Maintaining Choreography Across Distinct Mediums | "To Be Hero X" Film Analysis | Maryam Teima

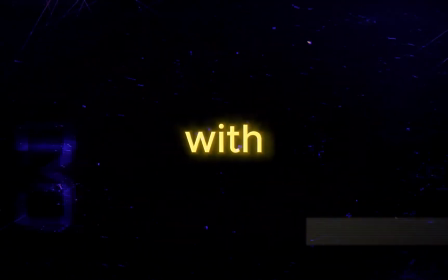(0:07)
Before we dive into the analysis itself, let's start with a brief overview of the film for those who haven't watched it.
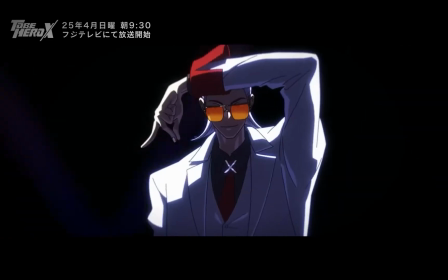(0:12)
The film being analyzed was created as a teaser, or trailer, or pilot for the Chinese animated series To Be Hero X. The short film features the main character,
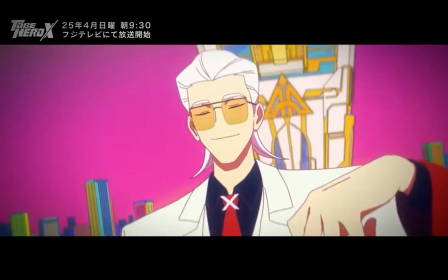(0:20)
a superhero with the ability to switch between being in the 2D dimension or 3D dimension with the snap of his fingers,
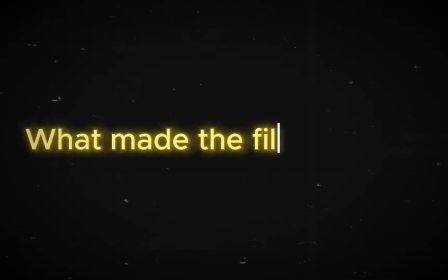(0:25)
fighting off a horde of enemies. What made the film special? Why am I analyzing it?
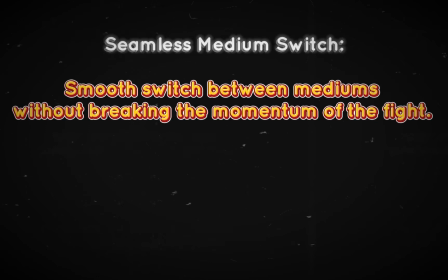(0:29)
The trailer did an extraordinary job of switching between distinct mediums seamlessly, without breaking the momentum of the fight.
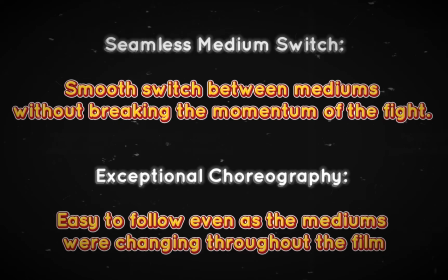(0:34)
The fight itself had smooth choreography that was easy to follow for the audience while still being engaging. This raised the question of today's analysis. How do you maintain good choreography as you're changing between distinct mediums? What made this film's fight scene easy to follow? To answer this question, I have broken down how the film achieves this into 6 distinct steps or techniques, and what it achieves.
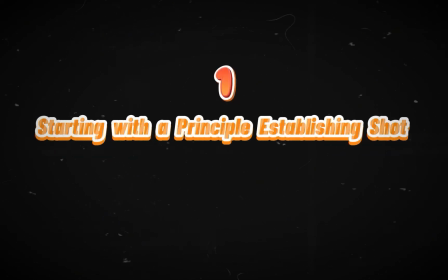(0:54)
The first is starting with a principal establishing shot to familiarize the audience with the entire fight setting. Second is establishing distinct environment landmarks. These serve as the audience's mind map as the fight scene occurs.
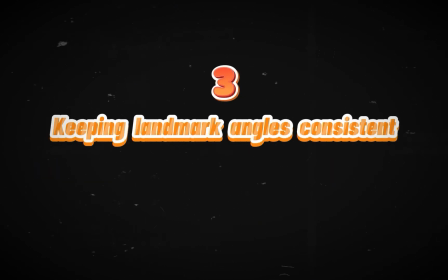(1:06)
Third is to keep the landmark angles consistent, providing a sense of familiarity as the fight progresses and complicates over time.
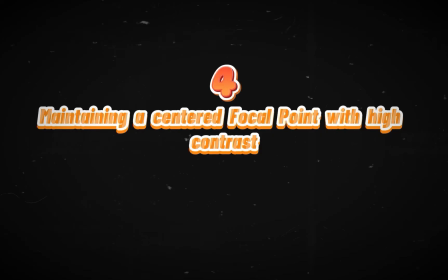(1:12)
Fourth is maintaining a stable focal point with high contrast in the midst of dynamic action.
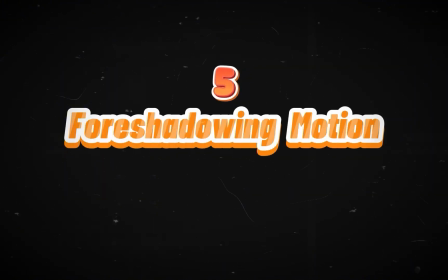(1:17)
This helps prevent dizziness and loss of focus. Fifth is foreshadowing motion, which prepares the viewer for the next action, preventing confusion as the fight progresses.
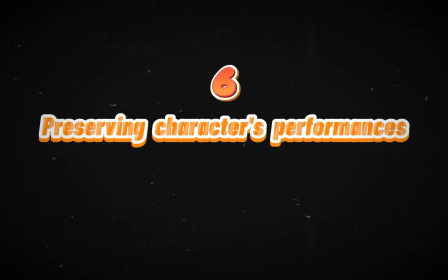(1:25)
Sixth is preserving the characters' performances, which keeps the momentum across the mediums.
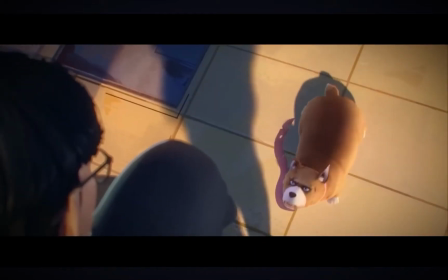(1:34)
Once the audience is introduced with the characters of the film, the main character in the suit and the evil men in hats,
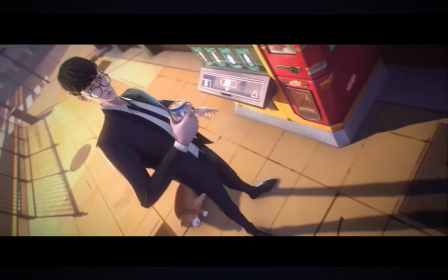(1:39)
the camera pans the entire alleyway, starting with the start point where the character is to the end point where the horde of enemies are coming from.
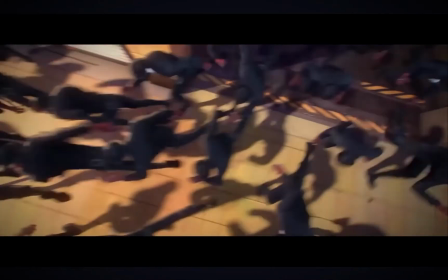(1:46)
The audience is given a full snapshot of the battlegrounds before the fight occurs, helping them establish the footing of the fight scene.
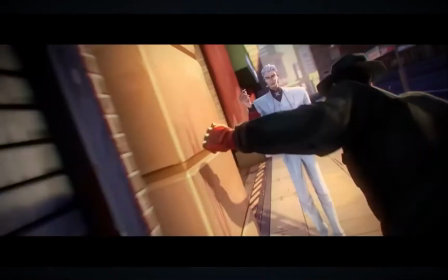(1:56)
Throughout the fight scene, there are distinct environment landmarks: the 24-hour sign, the edge of the alleyway, the graffiti scribbles on the walls, and the front door, just to name a few.
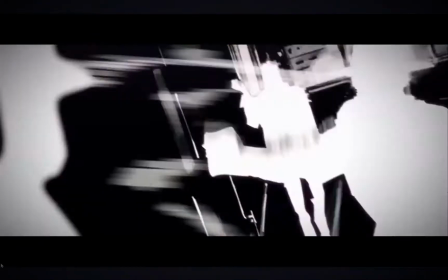(2:04)
No matter how much the camera rotates, spins, pans, or transitions, one of these 5 landmarks is always visible on the frame.
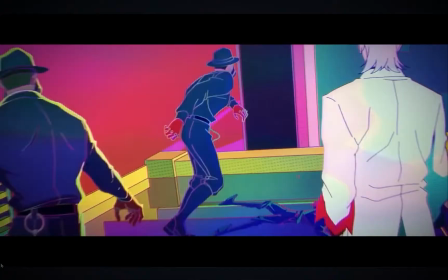(2:10)
This helps the audience keep track of the character's position as the medium shifts between 2D and 3D.
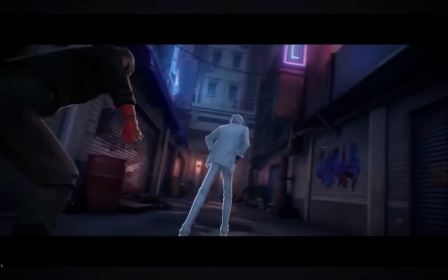(2:15)
They act as the audience's visual mind map, orienting the viewer within the fight as the actions unfold.
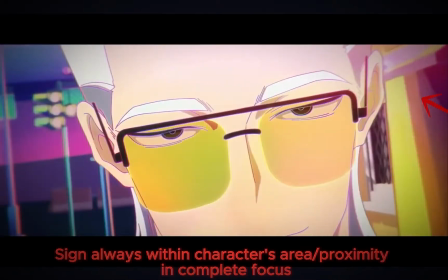(2:20)
With the 24-hour sign here, we can see it behind the main character, and when the dimension shift occurs, no matter how much the camera pans for dramatic effect, the 24-hour sign is still there,
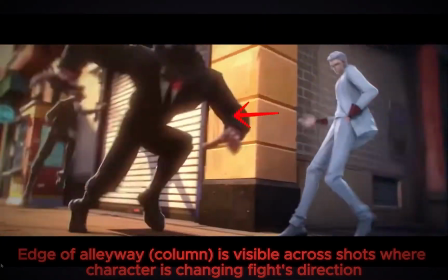(2:29)
grounding the viewer. No matter where you look at and how many style switches happen, the edge of the alleyway is still visible in all these shots,
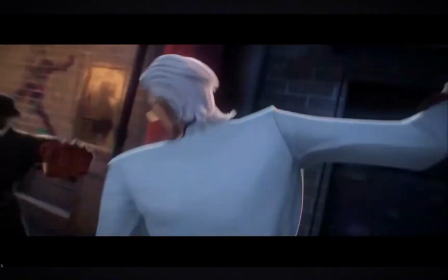(2:36)
making the fight scene easy to follow in the film while maintaining audience engagement. Even here, we start seeing the door, and then when the switching happens to side view, we see the graffiti.
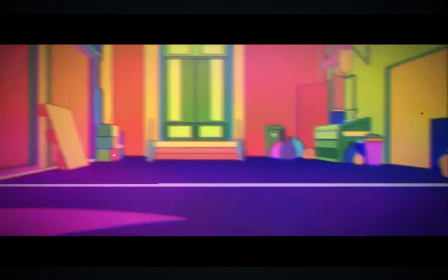(2:44)
When the characters get knocked, we're back to seeing the door, so we know where the bad guys tumbled and can follow along with the fight as the protagonist is snapping.
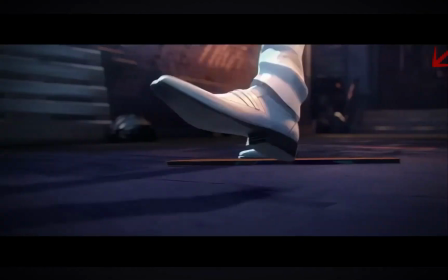(2:54)
Whenever the door is shown in the film, it's always in front-facing view.
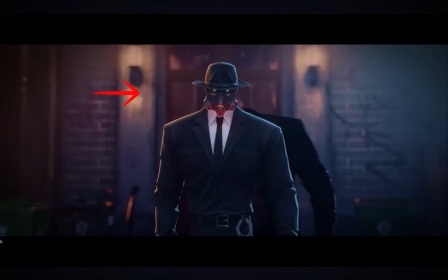(2:57)
Whether the fight is framed from the goon's perspective or the protagonist, the door's perspective is consistent, reinforcing the audience's spatial awareness of the fight.
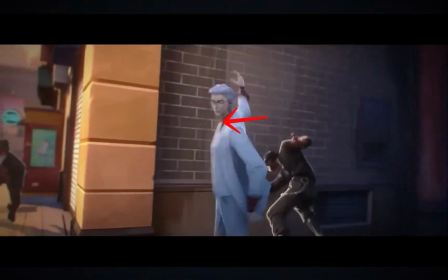(3:05)
The alleyway corner, for the most part, shows up in 3/4 view, indicating the fight will be switching directions as the protagonist moves towards the next turns.
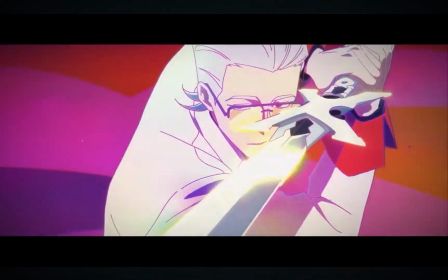(3:12)
And the graffiti is always shown in side view. This acts as a subtle way to reorient the audience on where the fight is after complex action sequences.
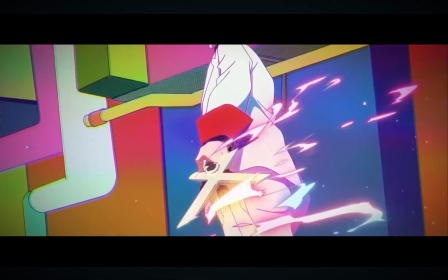(3:23)
This next point is for film clips with busy action. By busy action, I mean shots where the camera rotates, spins, twists, or lots of VFX,
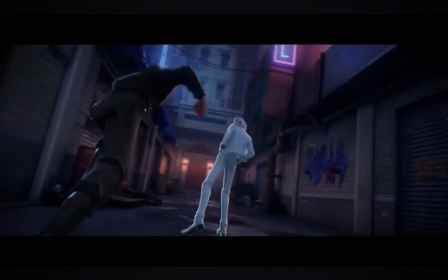(3:31)
impact frames, or medium switching occurs in quick succession to keep the combat fresh and engaging.
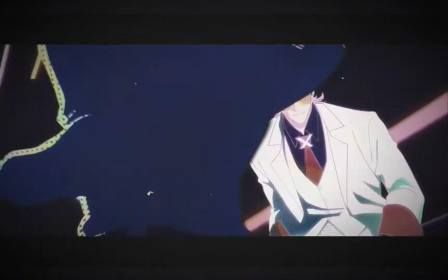(3:36)
See these shots right now? What do they all have in common? Well, the first, the protagonist's white suit serves as a visual anchor amongst the chaotic environment.
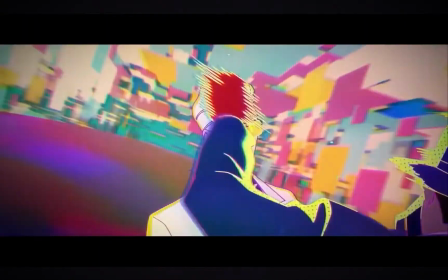(3:44)
No matter how complex the background becomes or how complex the opponent's moves are, the audience instinctively knows to always look for the white suit.
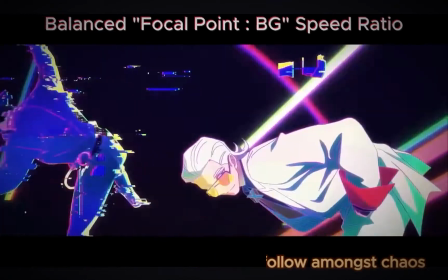(3:51)
Second, the protagonist's movements are significantly slower than that of the background. This allows viewers time to process the fight, making it more legible and engaging.
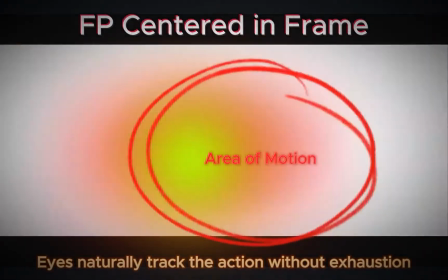(4:00)
For shots with consecutive impact frames, the main character would always remain in the center of the shot.
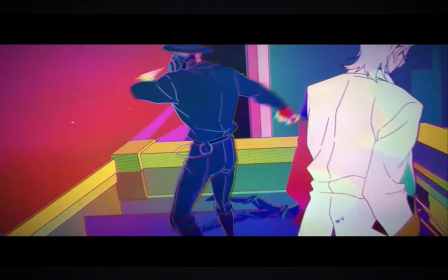(4:05)
The audience's eyes naturally track the action without feeling overwhelmed or disoriented as the medium switches.
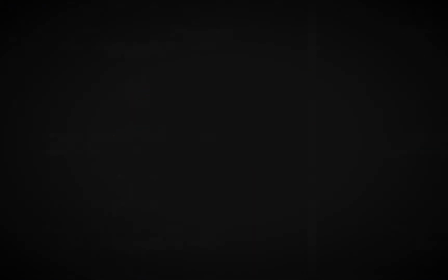(4:13)
As the medium switch,
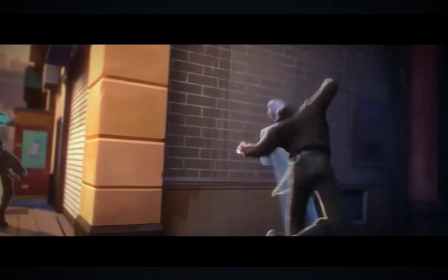(4:14)
having subtle hints on the character's next movement or direction they plan on walking to helps maintain the audience's engagement and not have them snap out of the action due to confusion.
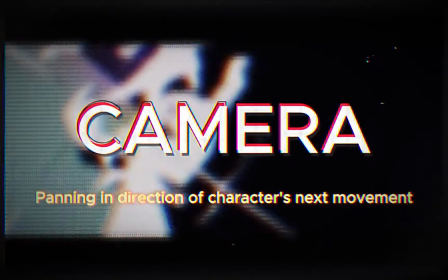(4:23)
In this film, this is done in a variety of ways. First is camera work, where the camera pans subtly to the direction the protagonist will be moving in.
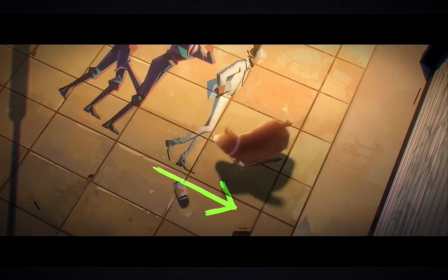(4:30)
In the first clip here, the camera pans a little to the right as the character fights rightwards, whereas in this clip,
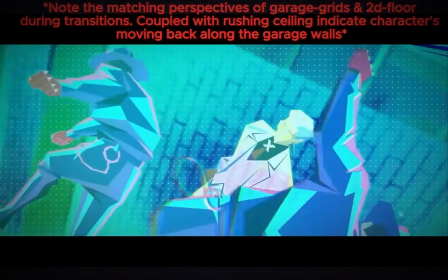(4:35)
the camera moves up and the right as well to match the background rushing in that same direction,
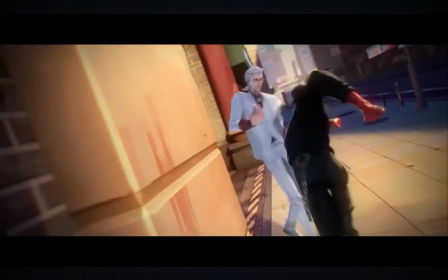(4:40)
while also hinting that he will soon be taking the fight to the next turn. Second is using visible lines to indicate where the character will move next.
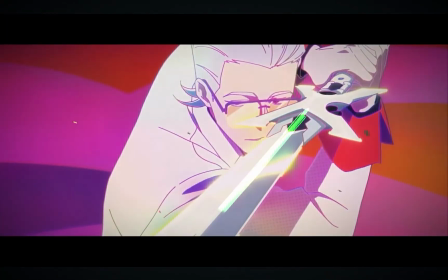(4:47)
In the background here, the graffiti has an arrow pointing to the left, which is carried across the neon diverging lines as the character fights to the left.
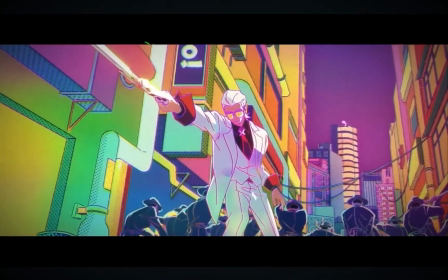(4:54)
The sword here guides the eyes on where the character is and where the horde of enemies have flung to before he snaps all of them away.
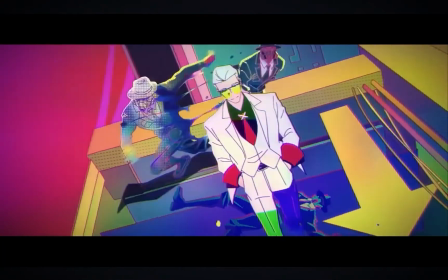(5:00)
In this shot, there's a literal arrow indicating where the character will move next as the camera rotates.
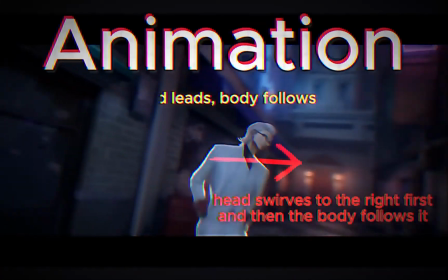(5:06)
Third is using the character's body and head animation to naturally guide the audience's attention and foreshadow the next movement.
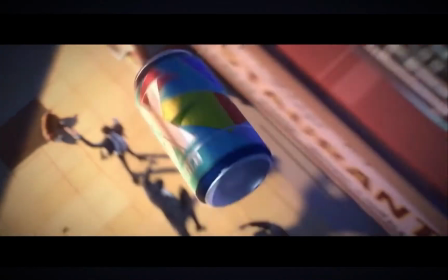(5:16)
Across all shots where the character is snapping his fingers, the action he performs continues across both mediums.
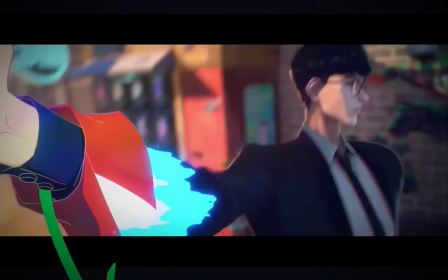(5:21)
In this shot, his arms remain up in a snapping position in 3D and slowly moves down as the medium switches.
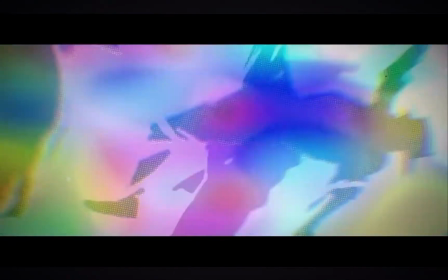(5:27)
Here he walks back, and when the medium switches to 2D, he remains walking back as he dodges.
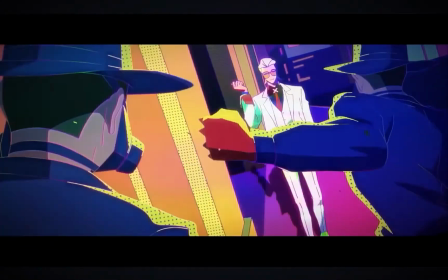(5:32)
Here the goons are still chasing the character and completing their punches as the hero continues to move back.
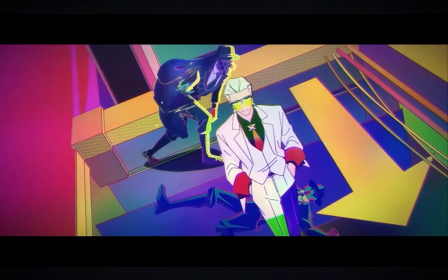(5:37)
Regardless of whether the fight transitions from 2D to 3D or incorporates stylized effects, the character's body language, rhythm,
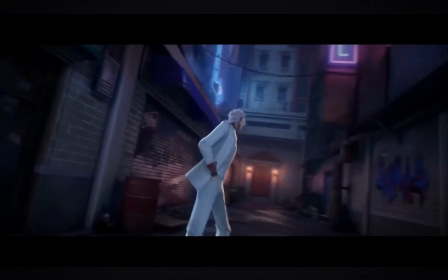(5:43)
and performances on all these clips are never interrupted, keeping the momentum of the fight consistent as the mediums switch back and forth.
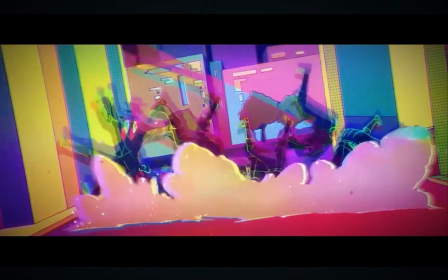(5:50)
The transitions feel seamless, and the energy of the scene never falters or drops.